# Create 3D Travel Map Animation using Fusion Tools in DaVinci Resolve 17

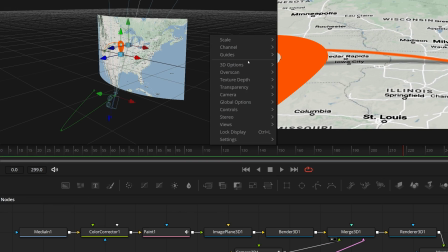[8:16]
In the 3D viewer, right-click and uncheck the Show Camera option, so it's easy to work on the icon and avoid changes to the camera.
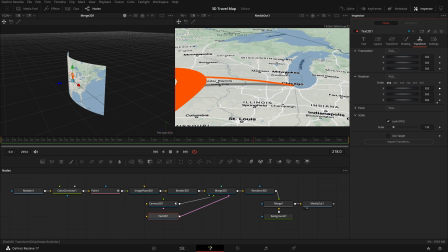[8:25]
In the Text 3D Transform tab, rotate 90 degrees on the X axis.
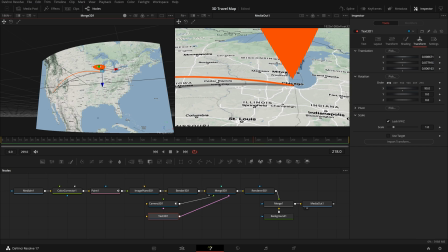[8:32]
Move the icon so that it appears over Chicago. Seems still too big, we can adjust the scale parameter to resize the icon.
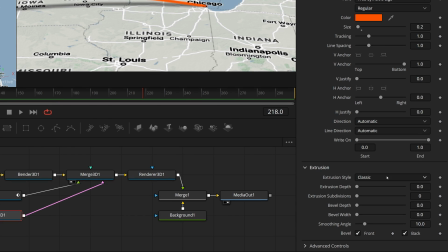[8:41]
Go back to the Text tab, change the extrusion depth, adjust the bevel to create a 3D icon.
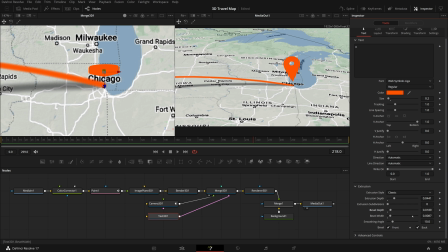[8:49]
Seems like nothing happens.
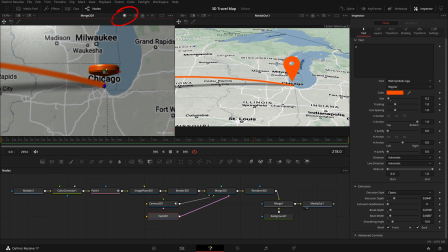[8:51]
Click this lighting icon in the 3D viewer's toolbar, we can see a 3D icon, but not in the 2D result.
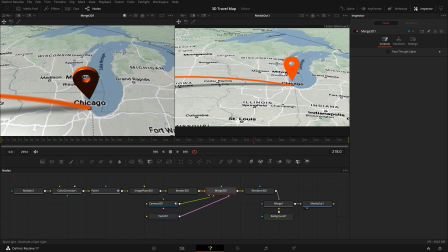[9:00]
Select Merge 3D node, click the Spotlight button to add a spotlight to the scene.
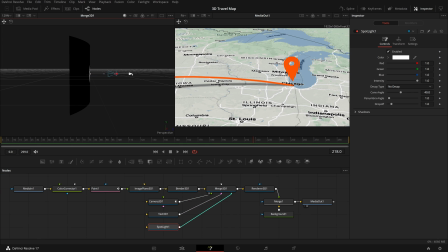[9:06]
Pull back the spotlight until the full map is well lighted. Select the Render 3D node, enable lighting and shadows in the Inspector.
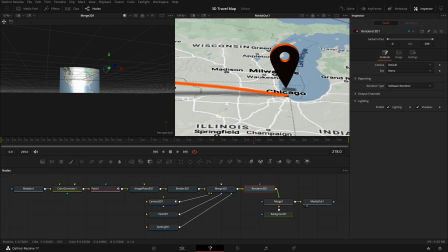[9:15]
We now see the 3D icon floating above, but it's a bit dark. Keep adjusting the light position until we have the result we like.
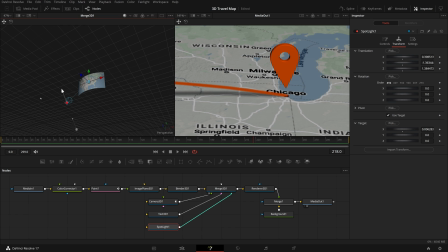[9:24]
I think this is good for the demo.
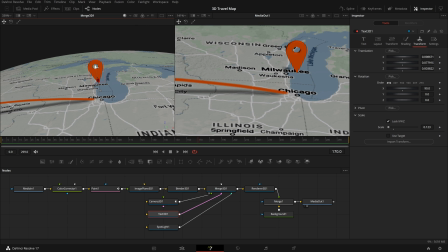[9:27]
To make the travel map a bit more appealing, we can keyframe the icon so that it falls down as the line is reaching the destination.
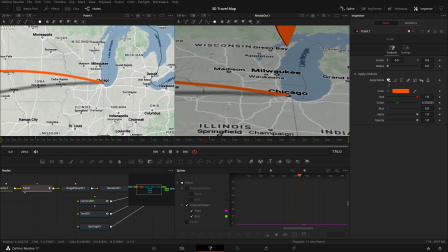[9:38]
To highlight our destination city, we can draw and animate a circle as the location icon hits the ground.
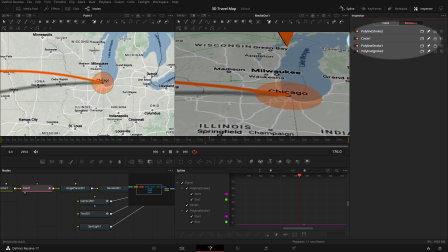[9:47]
You can also adjust the circle layer position if needed.
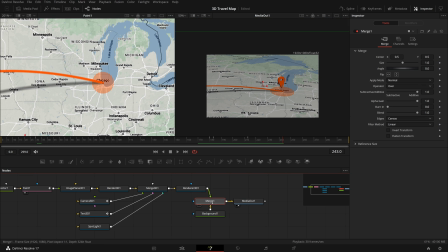[9:54]
If the icon doesn't look very straight up, we can select the Merge 1 node and rotate the image to get it corrected. Alright, that's all for today. Thanks for watching, and see you next time.